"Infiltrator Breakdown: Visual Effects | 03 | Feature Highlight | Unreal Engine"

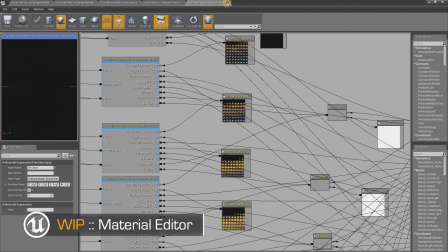257s
So the next step is to actually be able to display that volume texture.
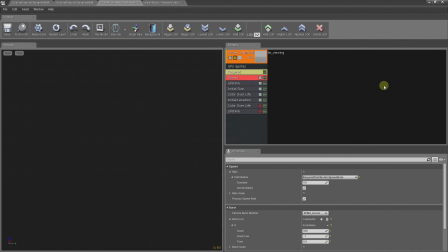261s
Typically, a way to display volume texture is to retrace it, but that is very expensive, so we didn't want to use that approach. So instead, what we're using is a point cloud of particles, and what's gonna happen is that each of these particles is gonna look up a certain point in space of the volume texture and display those color values.
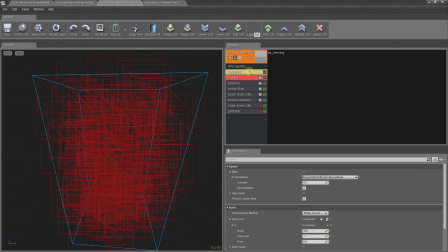280s
So I noticed the particles aren't moving. We're looking at this in wireframe right now. So, I guess each one of these is kind of like a static monitor? That's exactly right, yeah. The motion is not in the particles, it is in the texture that is actually animated. So, we basically just need a lot of tiny little billboards that will sample that texture and display it.
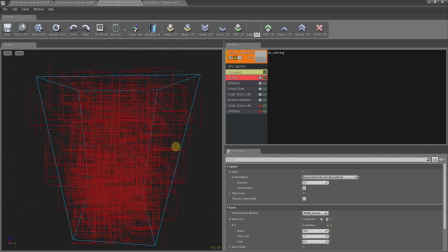298s
So, they're not moving for that reason. So, right here, we have about 500 GPU particles, which is our GPU particle system. That's the right amount when we're kind of far from the camera, but here, because we're looking at the explosion pretty closely,
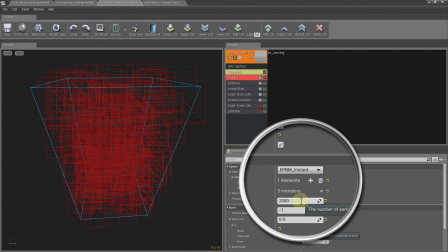311s
I'm going to increase that count just for the sake of visualizing the explosion up close. So 2,000 particles is still very cheap by GPU standards.
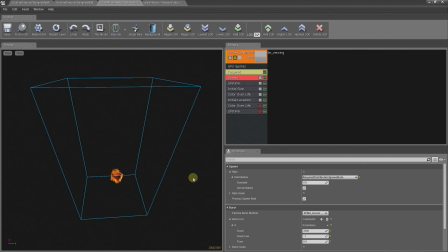319s
So now we can see the explosion happening. And if we go to the top view, which is where our camera is for the shot. Oh, that is amazing. You can actually feel it like creeping up at the camera. Yes, and that's exactly the feeling we wanted. That's something we don't traditionally get with regular 2D sprite explosions
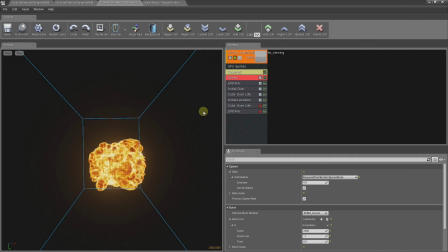337s
because they don't have that coherence between each other and they don't have this kind of growing volume. Very nice.
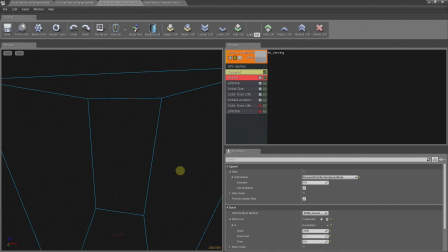343s
So, because it's made of slices, if you switch to the side view, you'll be able to see what our material is doing. You can see each of the 10 slices in effect here, and you can see our material is creating interpolated data between each of these slices.
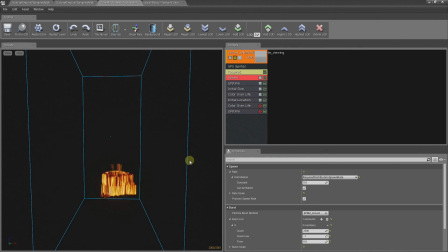357s
So, in effect, we're recreating the explosion accurately from the top down by using more efficient interpolated data where we don't need the detail. Right, so it's not going to be perfect from all angles, but you've still got a wide range of visible areas and a lot of motion and depth in the overall effect.
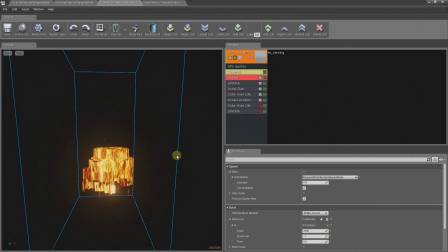372s
Exactly. If we needed to see this explosion from the side, we probably would have increased the quality, the number of slices, or used a different technique altogether.
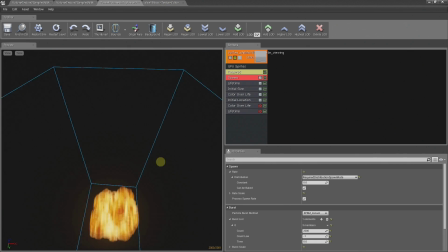380s
But for what we need, which is some subtle parallax and that rolling motion, this is just the right fit for that shot.
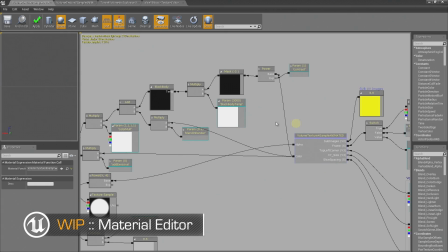388s
Awesome. So, you can see here on the output of our volume texture node, we're plugging into the blackbody node. What's special about the blackbody node is that it takes in a temperature in Kelvin and returns a color, and in fact, this allows us to color explosion in a more realistic way.
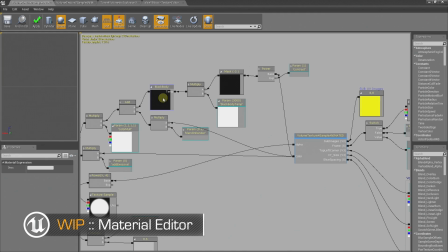404s
No more, I guess, having to fight and figure out what the best color for fire is. Yes, that's right.
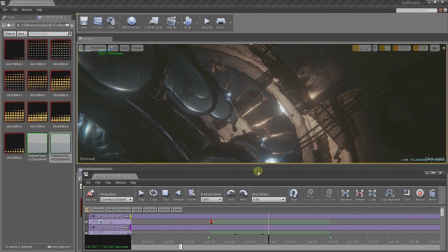409s
Awesome. Okay, so the next step is to get it into the cinematic so we could see it. So I created a number of tracks in the cinematic tool, which is Matinee.
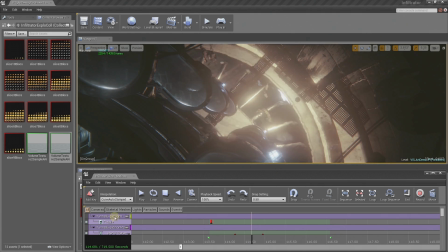418s
You can see I'm triggering the explosion using the toggle track for the explosion. And that's just going to turn on the explosion and that's all? That's great. That just triggers the explosion and has it running. But because we want it to sit better in the environment, I create also a track with lights.
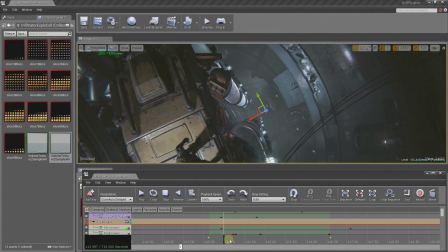434s
And this is called the explosion light, and that just creates light right here. And it kind of blows out the environment, so you really get the feeling that there's an explosion going off.
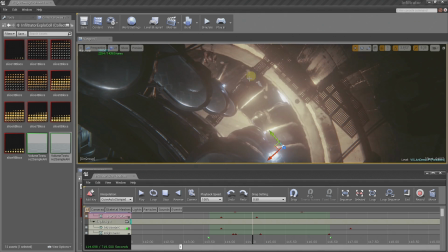443s
And on top of that, you can see there's a layer of distortion right there. And the distortion is just a sheet that has a distortion material applied to it that sits on top of the explosion and moves up with it. So as it gets closer to the camera, you start getting that feeling of heat and heat shimmer.
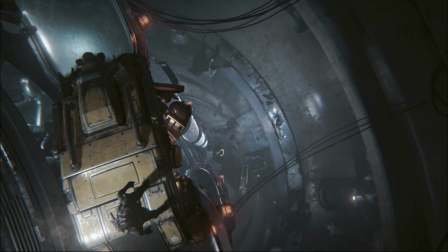459s
So if we run through the cinematic, we can see the completed effect.
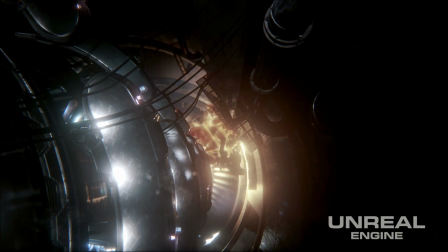465s
Tell me, how did Unreal Engine 4 enable you to make this effect? Is this something you could have done previously?
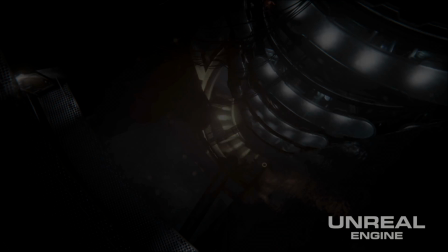470s
It would have been hard to do previously because we're using custom material functions in the Material Expression Editor.
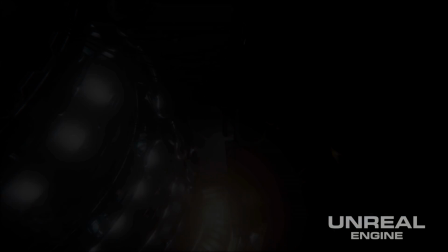476s
And on top of that, we need to use GPU particles. Well Francois, thank you very much for your time and thank you for joining us.
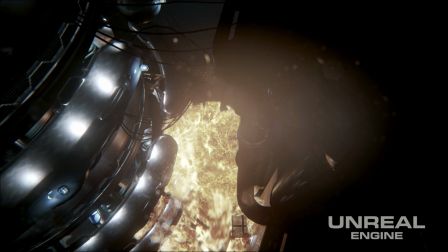482s
We will catch you on the next Inside Unreal.